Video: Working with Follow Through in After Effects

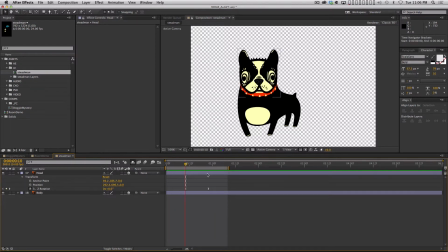4:22 So one thing you can do to help that, instead of just having the movement just start like this, right? It just kind of goes. Go back a couple of frames and have it first anticipate, right?
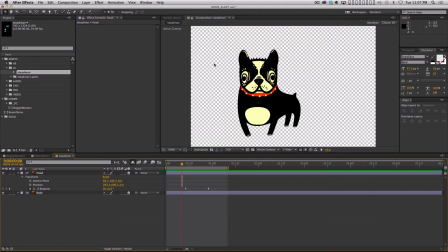4:37 So let's go back a couple of frames and the head turns counterclockwise. So let's have it turn clockwise just a little bit, right? And it just kind of helps it, like, I don't know, I may even want to do a little bit more. Oh, and I'll tell you what, I did this backwards too. Let me delete that keyframe. Back 2 frames.
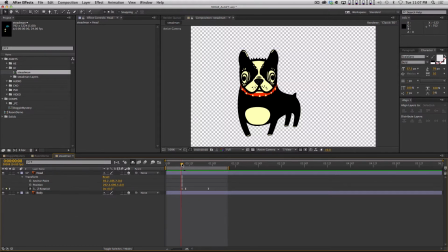4:58 And just copy and paste this keyframe. And now go back to the original keyframe and have it go clockwise. There we go. So you see now how it kind of like, imagine the dog making a noise like this. Right? Now it's working a little better. It's not working perfectly though, and that's because
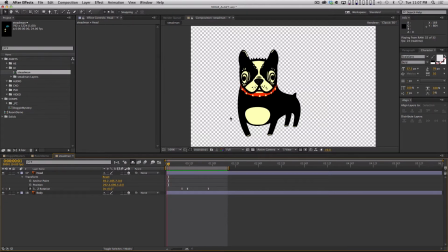5:16 even though the actual motion kind of works, the timing of the motion doesn't work, right? Before we mess with the timing, there's one other thing that can help this, right? So you've got a little kind of preceding movement called an anticipation, and then you go back like this. And let's have it kind of go a little too far, like,
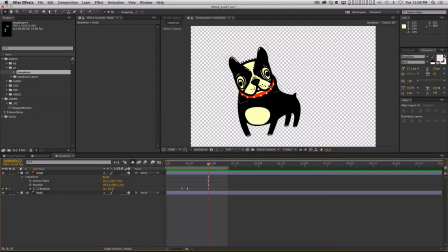5:35 that this dog has a big fat head and it turns, and once it gets turning, it kind of can't slow it down fast enough, so it kind of goes too far this way. But then, let's go 3 frames forward, then it kind of comes back, and that's kind of where it lands, right?
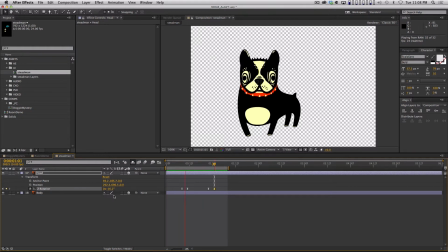5:51 Cool, so that's better. It still feels very stiff, though. It just doesn't feel good. And this is where you got to get in that animation curve editor, right? Watch the intro to animation curves and After Effects video if you're not comfortable with this.
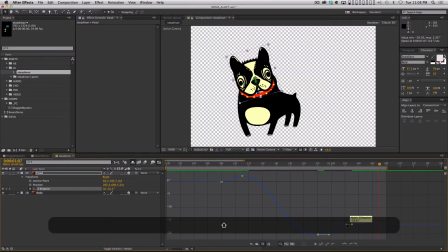6:07 And I'm not going to get too far. I'm not going to really go crazy and hammer you guys right now with exactly why I'm doing this. But, essentially, I want this dog's head to feel like it weighs a little bit more. So I'm messing with the animation curves to get that feel.
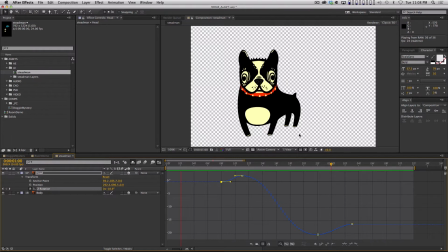6:25 By the way, if anyone is really interested in learning how these animation curves work, let me know, because I don't know if anyone actually cares or if you guys really would like to understand this better, all right? So let me just get this motion to feel a little bit better. I just want it to happen a little faster. So I'm going to move this keyframe up 1. I'm going to move this keyframe back a couple.
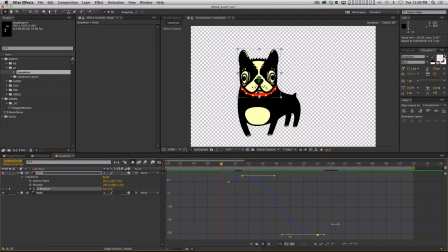6:43 And then I'm going to come into my curve editor, and I'm really going to pull these 2 curves. So now, there we go. That feels a little better. Let me move this keyframe over 1. Yeah, that feels good to me, okay? And I could tweak it more, but we're going to say that that's good for now.
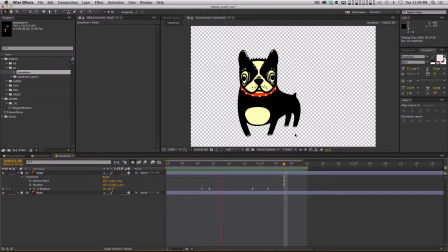7:03 Now, with a movement like that, okay, that feels okay, but it just still feels kind of loosey-goosey, right? It's just like the whole head just moves as one unit, and there's no weight to anything.
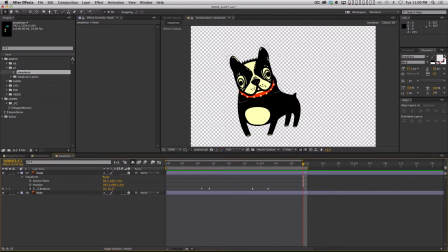7:18 And this is a rabbit hole you can go down, but I like to try and add a little bit of what is called follow-through. I have another video actually called Introduction to Follow-Through, but this video, I'm just going to show you what follow-through means in terms of a Boston Terrier, okay?
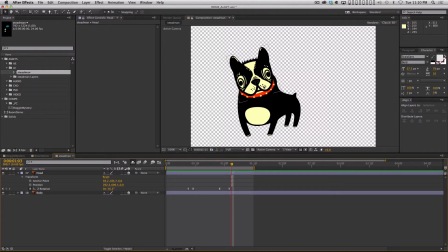7:36 So if a dog turns his head like this, what would happen, right? The jowls would kind of jiggle and some other things would happen, but the main thing you'd notice is the ears kind of leaning a little bit, right?
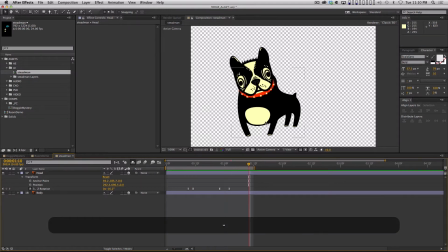7:50 Kind of following the head like with inertia. So what I need to do is first I got to separate the ears out.
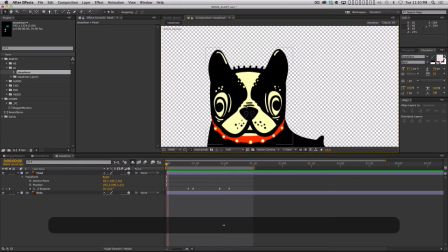7:58 So, I didn't do that in Illustrator. So we're just going to do that real quick in After Effects. What I'm going to do is I'm going to duplicate the head, and I'm going to call this ear -L.
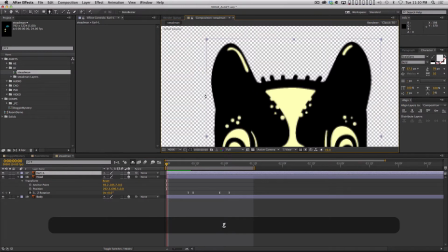8:10 So this will be the left ear, and I'm just going to zoom in. And anytime something's got to rotate like this, it kind of helps if you keep the transition point, right?
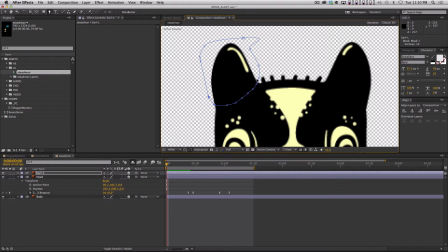8:23 Like if you keep this edge a little bit rounded like that, that will help kind of blend the 2 shapes together.